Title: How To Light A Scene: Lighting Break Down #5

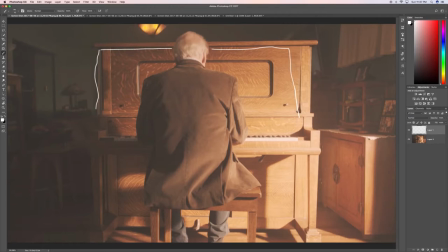186s
floppies and flagged off the the big window so that's what we did there and then over here this is a big window
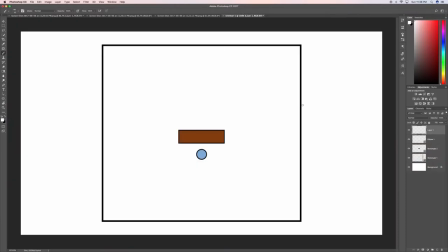199s
and let me come back over to the drawing here so on this side here there is this kind of kicks out like this and there's a you know window window window so hopefully that makes sense and so the Sun was way
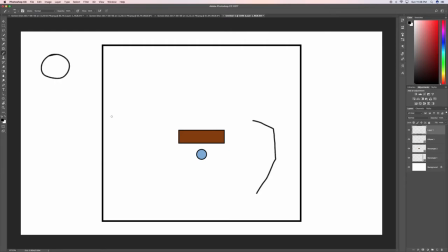219s
over here but we didn't want that we wanted the Sun to be blazing through on him so we fogged up the entire area so there's tons of fog we used I think we used actually I forgot what it's called but it's actually
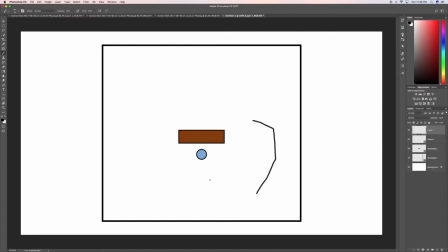238s
in a can you just they're in these pre all the link below for it but they're in these they were pretty cheap like seven bucks a bottle we got several bottles of it and you just shake it up and um spray the fog and it's you know okay for your sensors and it
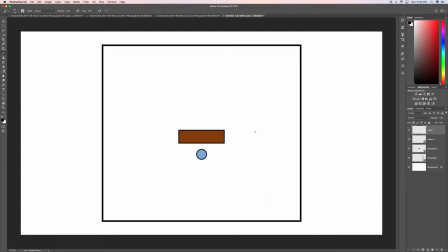255s
won't damage anything and it did a great job and so the window here was like this this is how the window sat and so what we did is we fogged up this entire area and i'll have a link below i forgot what the exact fog was but it's pretty cool there are these little cans and that's what gave you this look
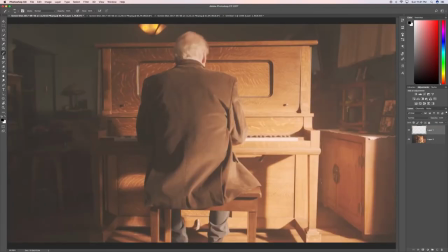277s
was these these these cans of fog and they're like seven bucks a bottle or something we bought several bottles and so um but over here is uh the window like i said and so
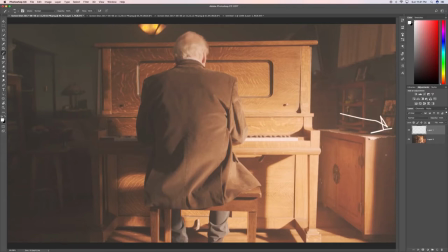294s
right over here and it starts right there and that's where
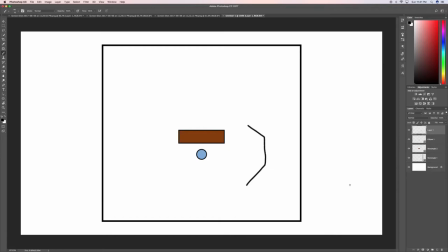299s
this window is and so about 30 feet outside we had an Arri M8 Fresnel with believe it or not we actually had a CTS so this is
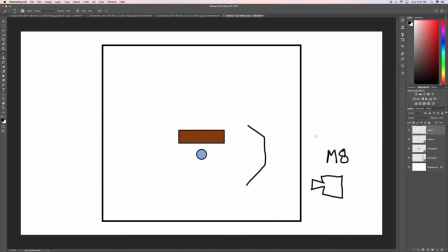314s
the M8 and we had we gelled it with a CTS so color temperature straw and it was a half so one half and that was in
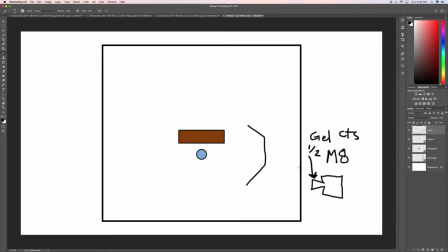329s
front of it shooting through and the reason we did that is we wanted
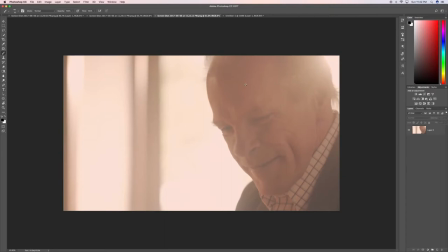335s
to have a really warm tone everything was just
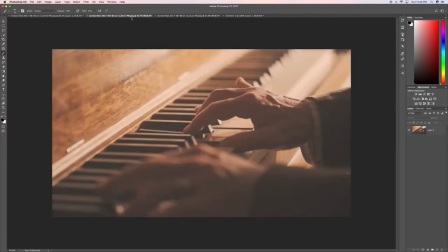341s
warm warm warm and that was the color palette we had already had a kind of
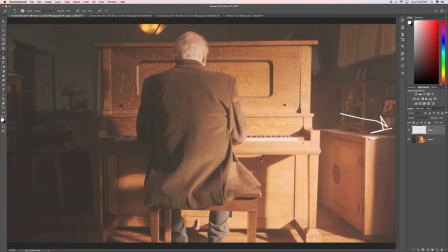346s
a predetermined color palette that we wanted to stay in And all of this was very much pre-planned. Every part of this was already pre-planned on the colors.
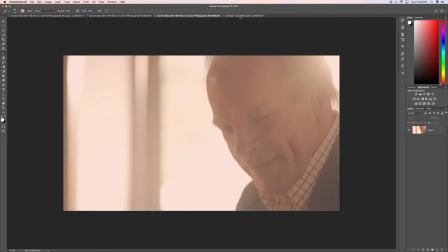359s
And so that's all we did.
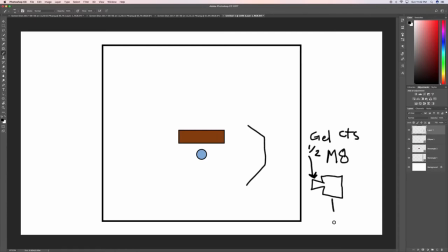363s
So right here, like I said, we had a big Arri M8. And that was just shining straight through. We weren't diffusing it at all. We weren't doing anything. It was just shining straight through. over here we had two floppies
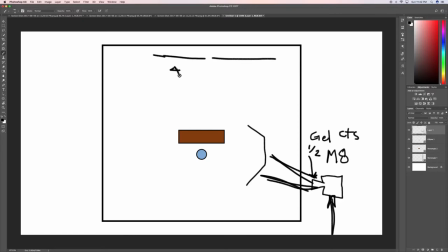382s
4x4 floppies right here as well 4x4 flop okay and then over here as well send another 4x4 4x4
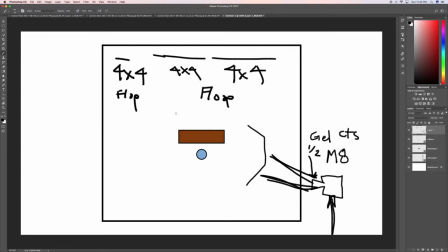406s
so yeah I mean and it was that simple now the only thing that we changed so this is what you're getting here this is what you're getting
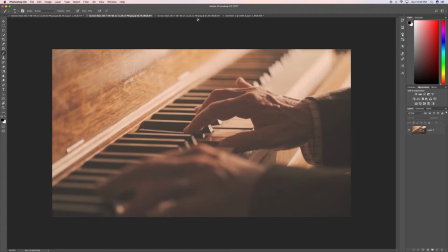417s
here and then here the only thing that we changed
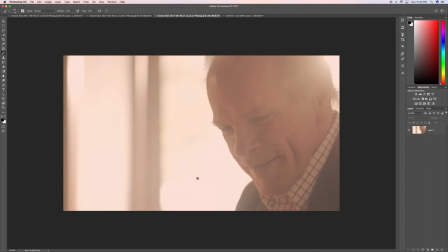422s
was we needed more light to come in and kind of fill in these shadows and And it just, it was too, too dark.